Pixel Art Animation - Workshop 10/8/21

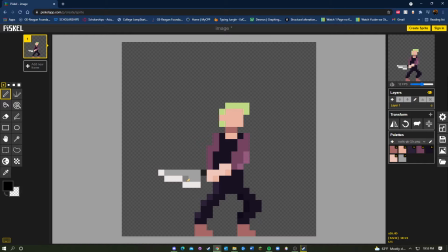730s
If you look at the way he's standing, it's like a neutral stance, and he's not really going to be able to swing with a good amount of power, at least to sell the animation from this stance. So what we're going to want to do is have him move in a way that makes us anticipate the strike.
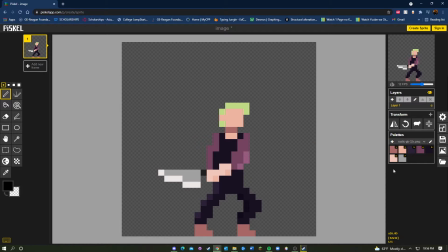752s
Okay, so I'm going to draw that right now, but before I do, I'm just going to show you some basic parts about Pascal. So here are your palettes on the right. You can import them by creating new palette, and then you can import from file.
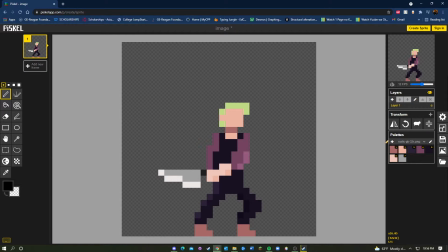767s
We'll be showing you how to do that in the workshop, or if you've already done the workshop, I'm sure you know how to do it. And then you can resize your canvas here. We're going with 32 by 32 since this is kind of a detailed character, and it's going to be a little bit of a bigger animation,
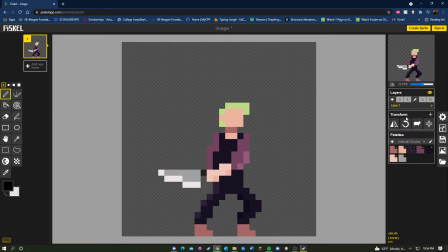783s
but feel free to start smaller, like 16 by 16 or 8 by 8, just to start off with. And then here are some tools that you could use to like transform the image, like flipping them or transitioning them.
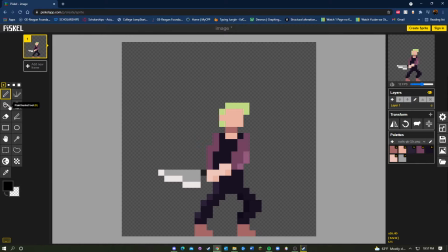798s
And then here are some of the tools that you can use on the side: the paint bucket, the pen, the eraser, the most basic ones. And then rectangle, you can create a rectangle. M is just to move around. Oh, didn't want to do that. You can do Control Z to undo. And then this one I really like.
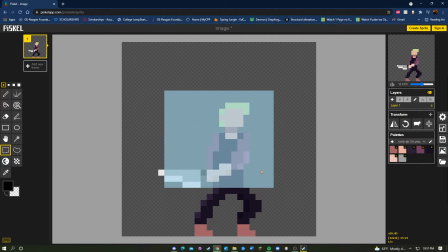815s
If you could highlight parts of your drawing, and if you hold Shift, you can like move that part of the drawing around.
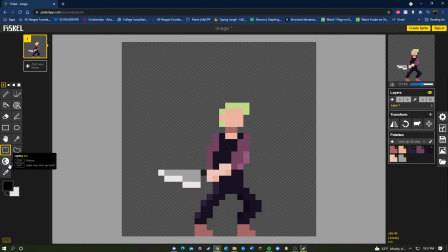824s
Oh, okay. And then there's actually a dithering tool here. So, oh, I am on not a good color. So you can use the dithering tool to do dithering, like I talked about in the slides.
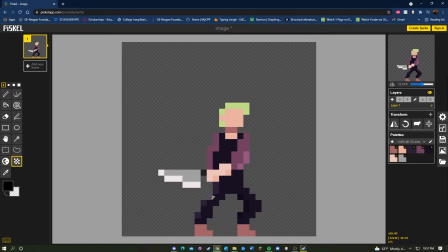840s
And there's a color picker, and you can lighten and darken pixels. So I'm gonna draw the next pose, and then we're gonna talk about that in just a bit.
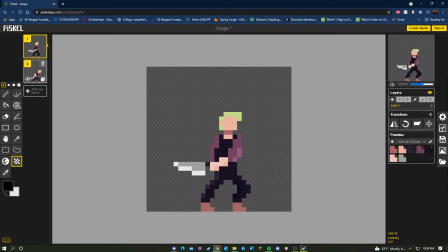850s
Okay, so I've drawn the next pose, which is this one. So what did I do between the poses? Oh, I accidentally deleted it. So the first thing I did actually was I duplicated the frame so I wouldn't have to redraw everything again.
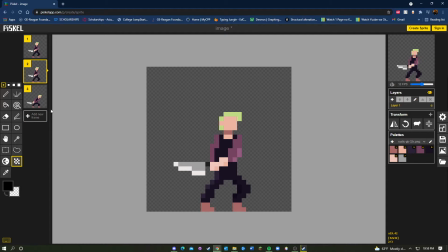868s
But and then I just modified things from there. But if you don't want to do that, there's actually an onion skin. So an onion skin shows you the last frame that you did. So since I'm on frame 2, it would show me the frame 1, since that's the one that came before it.
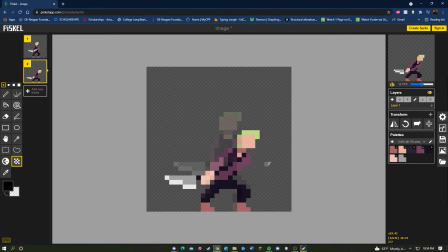884s
And then you could draw based on that. So I said this frame was going to be the anticipation frame. So he takes a step forward and pulls and like brings the sword back to like wind up for the swing.
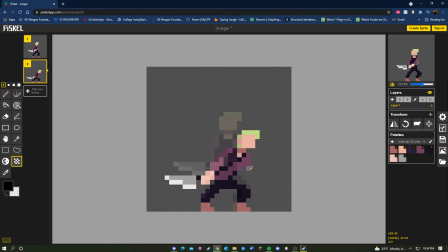900s
So here we're using the principle of anticipation to show how he's preparing for his movement by like contorting his body forward so that he gains or builds up more power, or at least gives the illusion of doing so.
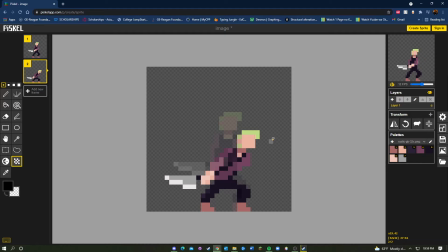918s
And another thing I want to talk about before we continue with the animation is actually this right here, which is the animation player, which could actually pop up like this.
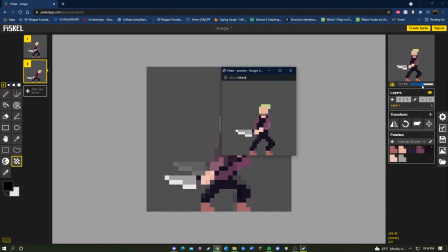932s
And this just shows like the frames on loop, and you could actually change the speed of your animation. So if you do it to 6, it'll be a lot slower. If you go to 24, it'll be really fast.
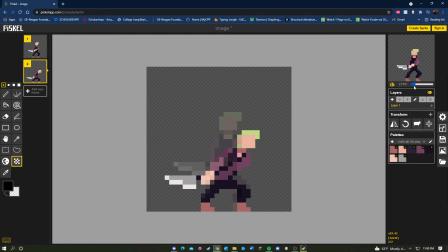946s
Like I said before, depending on the number of frames you have, the smoother your animation will be. A good speed, I would say, is either 12 or 6. 6 is slower, but
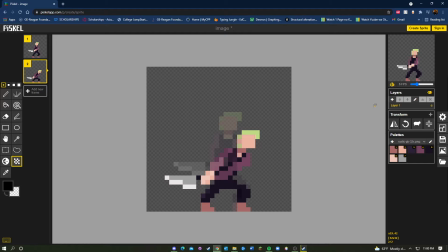963s
it's a good speed if you want to have more of a choppy animation, which has its own merits. So after this anticipation frame, we're going to go into the main movement, which is the swing.